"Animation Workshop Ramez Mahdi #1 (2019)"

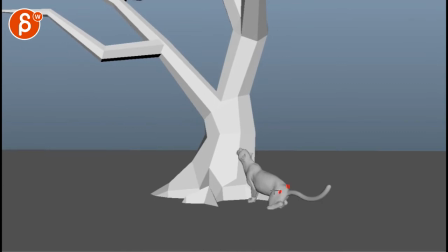253s
interesting too in that spacing if i watch any line here this is a visual reference point kind of pops forward and another big move and then it seems to slow down a bit visually but you can see this a bit
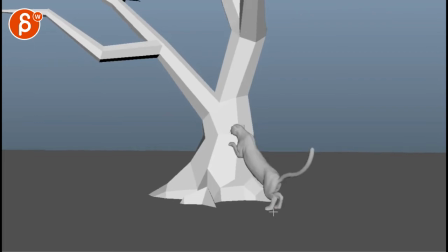272s
in the knee and this area how you have a big change from very compressed to more stretched out but then here to here not as much and then from here to here a bigger stretch seems like that frame right there feels a bit with awe so you want to massage the root a
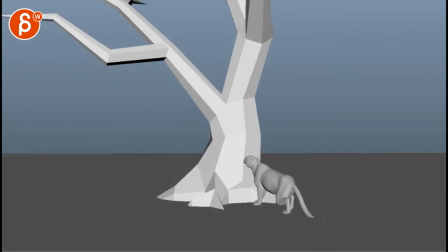291s
bit to make that less poppy I was watching this in real time there's a little bit of a strobe weird thing in there also watch out that side there the heel going down there it's
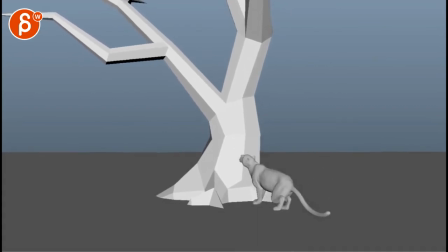311s
a bit faster do like those steps there that's cool I like that a lot it's just little picky things like I said about this guy here so I would just pay attention to stuff like this and compression on the
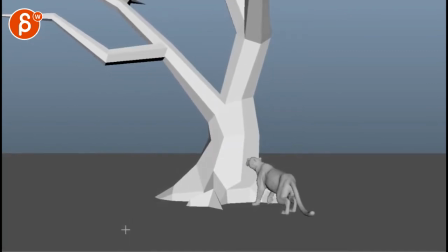330s
toes I know it's very small but you can start playing around with that even it's a bit of a polish there with ears and stuff and obviously the tail but i would still say cuts i'll probably cut right after right after that step because it still has that feeling of step
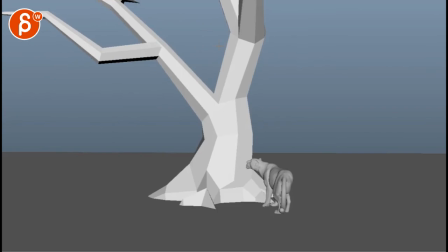348s
and hold a bit of a long pause it's as if he's trying to slowly eat this branch here or he's trying to get a booger out of his nose there i
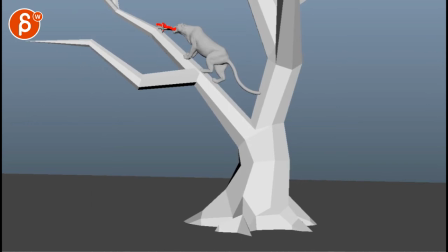361s
would take that piece out cut it or cut it short or bend it over this way and just personally i will keep that energy going just a bit more you know so break away from the reference and give this a bit more energy and then we cut on action
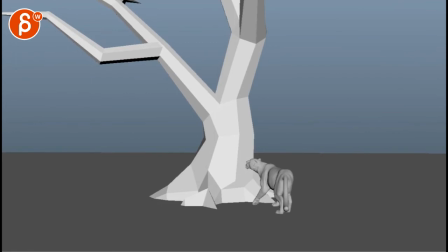377s
and i think that's pretty much it in your email uh you
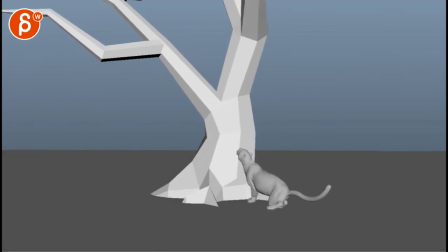382s
try the camera move which i like let me see you have a little bit of a z rotation right there which i personally wouldn't do that starts to be like someone's on the boat i would just keep that horizon level uh
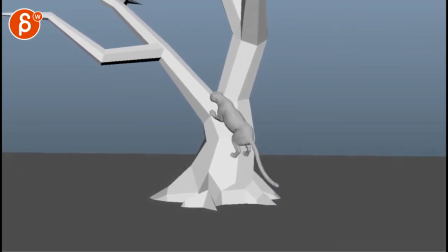396s
pretty level that horizon pretty level that horizon level level other than that there's a little bit of
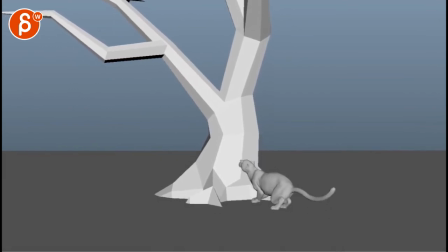403s
i don't think you have to anticipate with the with the creature down see how we're starting to tilt down and then up i would just keep this kind of following and then going up which i
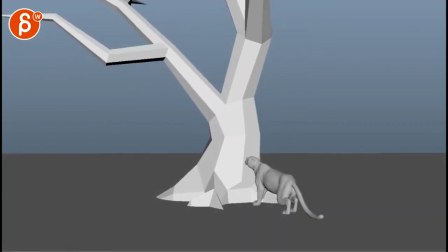416s
like you have a little bit of a delay so to me it would just be that rotation in z and i wouldn't go down i wouldn't tilt down with the creature even if it's slightly delayed it seems a bit it's such a minimal move that i don't think a camera person would compensate
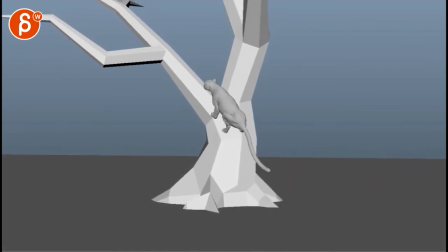432s
and correct and reframe there
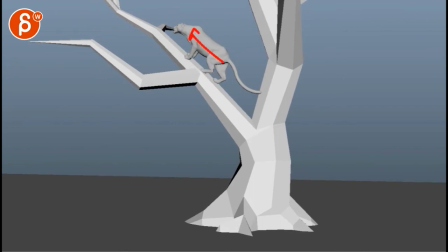435s
while at the same time keeping that energy going keep going forward maybe start another step or something and then cut an action but i will continue to pan and tilt up this way so that at the ends the creature's head we know might be around here that's my
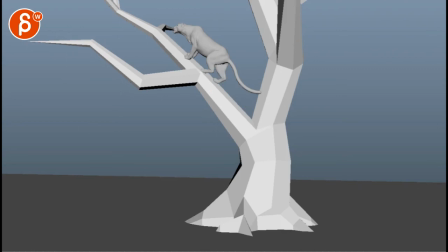450s
creature so she's kind of keep falling a bit not that this is a shot breaker but i think we could just keep going it will it will add to the energy instead of slowly dying basically all right that's it thank you all right there's an email you can sign up you can start whenever you want you can submit whenever you want you get 16 submissions either way a like and subscribe would be awesome all Alright, thank you.